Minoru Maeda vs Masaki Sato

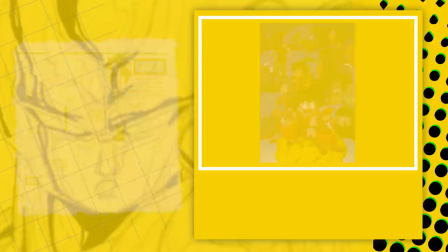[4:05]
His use of the third tone especially was very prominent, but his placement could sometimes come off feeling a little flat.
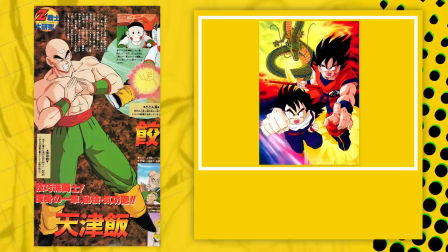[4:11]
With poses in his character sheets especially, you could find some quite appealing ones. However, other times they could feel rather rigid.
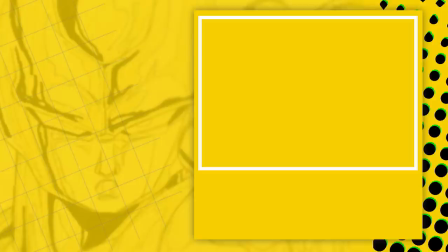[4:18]
In saying all that though, that doesn't mean there wasn't any great work he did post the Red Ribbon arc, as there would be a side story for Vegeta that he would illustrate.
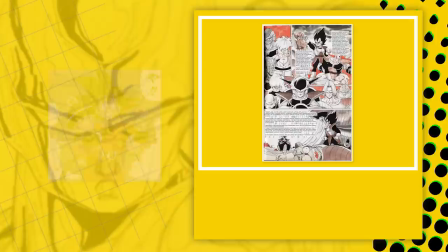[4:25]
And I think it's here where you get some of his best work during Z. For one, the color palette and opting for the use of watercolor really captured the aesthetic of Toriyama's own,
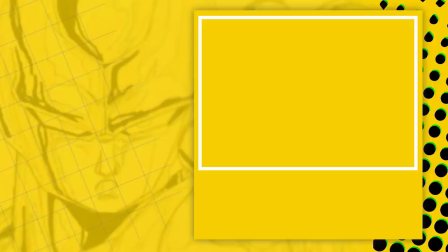[4:34]
the drawings are also quite consistently good and carry depth.
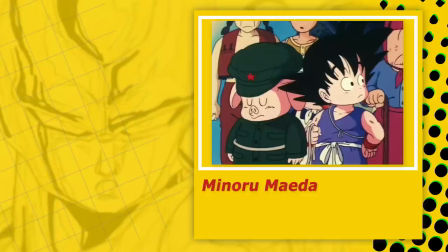[4:38]
So, in summary, I would say Maeda had an appealing style and I love how he carried over that cute aesthetic from Dr. Slump. His art had a lot of charm and was definitely the nicest out of the other supervisors,
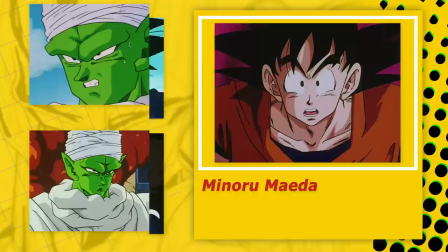[4:50]
but over time the general quality of his work regressed and his approach eventually feeling very commonplace amongst,
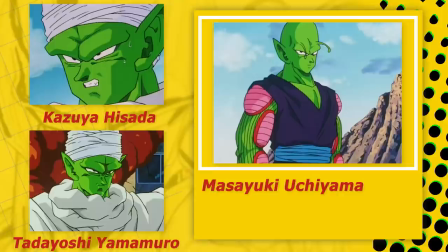[4:56]
again, other supervisors.
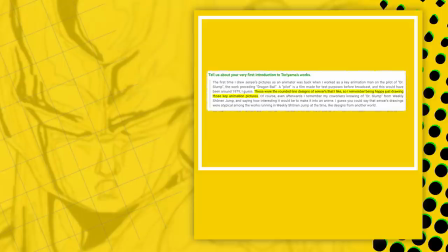[4:58]
That's not to say he He fell behind to the extent of Masayuki Uchiyama from Studio Last House or Tomokichi Takeuchi from Studio Sigasha,
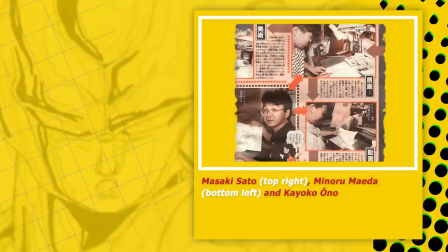[5:06]
but the move away from a rounder art style which drew him to Toriyama's work initially did have a significant impact. But now to Masaki Sato.
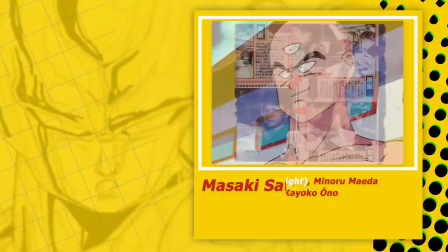[5:15]
So after joining Studio Junio, Maeda actually asked Sato to join Dragon Ball staff and looking at his work right from the get go, it's not hard to see why.
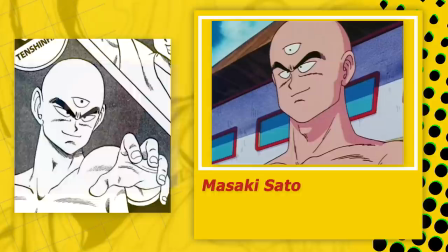[5:24]
Not only was his art in line with the manga, a quality that very few amongst other studios working on Dragon Ball matched,
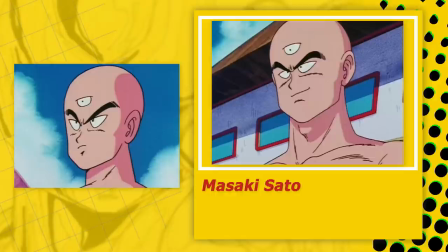[5:31]
but his general drawing skills were already above his own supervisors.
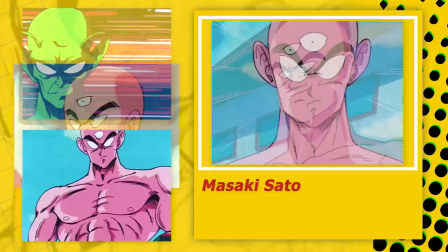[5:35]
Perhaps not by a drastic amount initially, but by his fourth episode that gap certainly becomes evident,
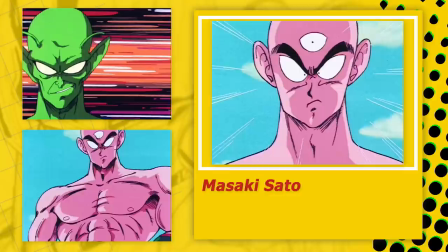[5:40]
as it's here where you begin to first start to see several traits that would become a staple of his work, and that is his love for bold line work, hatching and three tones of shading.
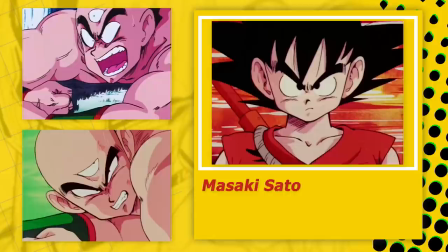[5:50]
This rugged aesthetic like I've mentioned many times before, synchronized well with the shift in tone the story had moved towards,
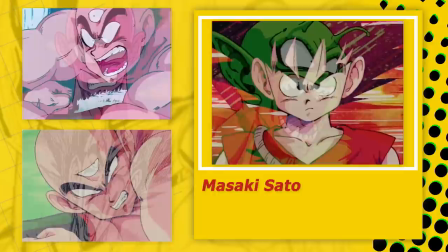[5:57]
and also played a part in giving a strong level of depth to his work.
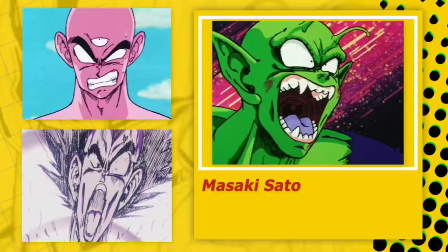[6:00]
Furthermore, the expressivity in regards to facial expressions mainly really brought an extra level of drama to his scenes.
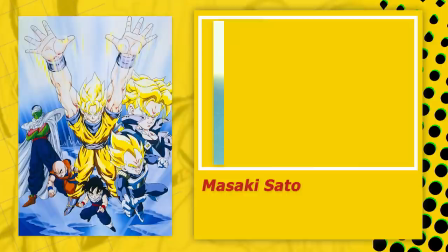[6:07]
His poses were typically interesting as well and especially so as they didn't just stick to the types you would see in the manga. He would also make use of foreshortening at times which also gave even more depth.
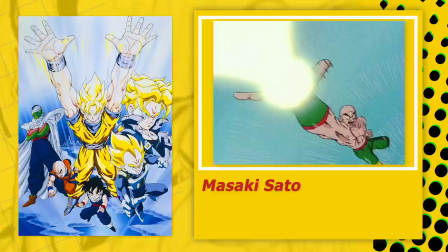[6:18]
I think it should be of no surprise that despite Maeda's strictness with his episodes noted by Sato himself,
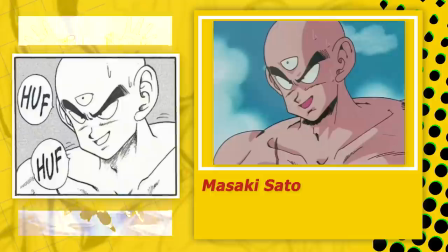[6:23]
that Maeda would almost always leave his and Nakatsuru's work untouched.
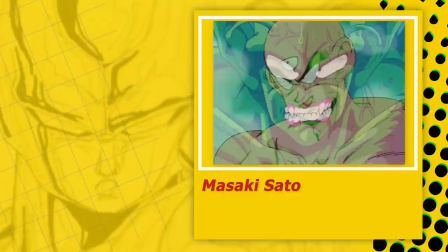[6:28]
So, in conclusion, Sato's work was very in line with the evolving art style,
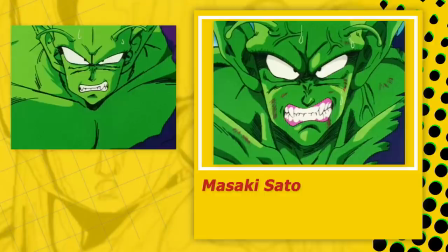[6:33]
and in terms of just general proportions, shape design, poses, and line confidence, certainly was far ahead of Maeda's.
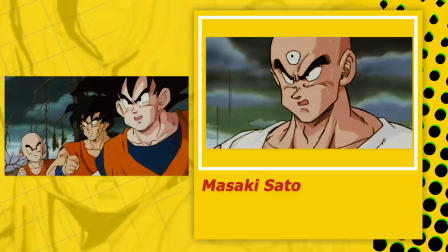[6:40]
And you can see that quite clearly when looking at his corrections in comparison to Maeda's own throughout several of Dragon Ball Z's movies where he and Nakatsuru worked as an assistant supervisor.
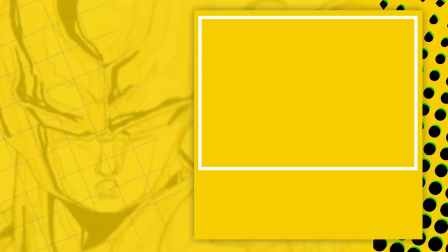[6:50]
But with that, let's actually compare and contrast their work as supervisors. Now, with Maeda, surprisingly, he was rather light on corrections.
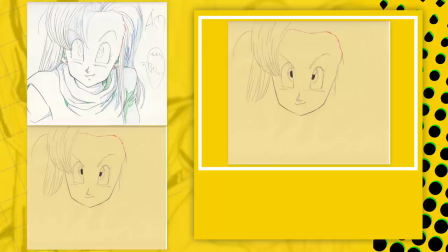[6:58]
Even when he made them, they typically weren't overly strong, quite often allowing the traits of the key animator to shine through.
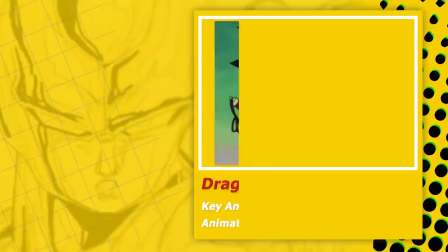[7:04]
Of course, that doesn't mean there aren't instances of rather unnecessary ones, but generally speaking, he took a light approach. And this philosophy to his episodes is probably one of the aspects of his work I love the most,
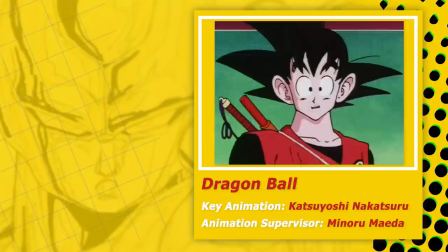[7:15]
as it differed from not only many other supervisors on the series, but within the industry in general.
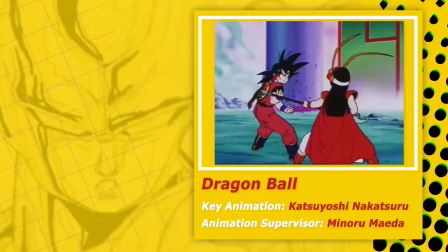[7:21]
If you're at all familiar with the animation industry, you'll know that supervisors opting for conservative corrections is very much a standard practice,
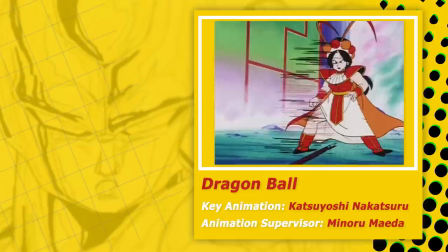[7:29]
and also when taking into consideration that he was the character designer, it's a surprising but a refreshing approach.
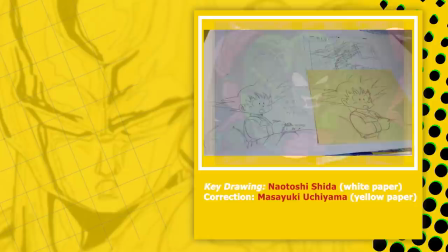[7:35]
And as a result of not prioritizing consistency at all costs like Supervisor Masa Yukiuchi Ama for example, often downgrading the look to an episode,
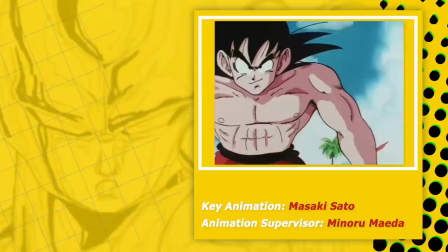[7:45]
visually his episodes were some of the best looking throughout the original series and still stuck out through the early parts of Dragon Ball Z. Again,
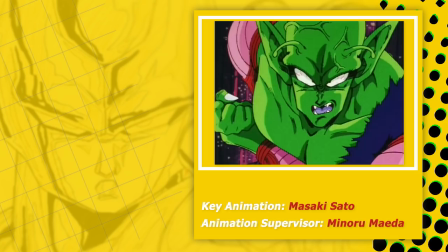[7:52]
like I've mentioned in prior videos and as we've seen in this one, this isn't a result of his own drawings in most cases.
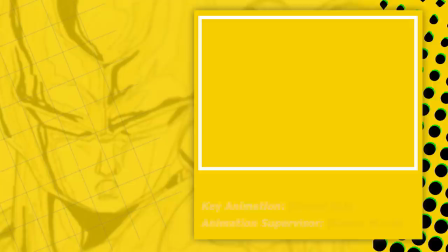[7:59]
It was thanks to the key animators under him like Sato, but still his approach deserves praise nonetheless. But of course now, back to Sato. So unfortunately, Sato supervised very little in comparison to Maeda.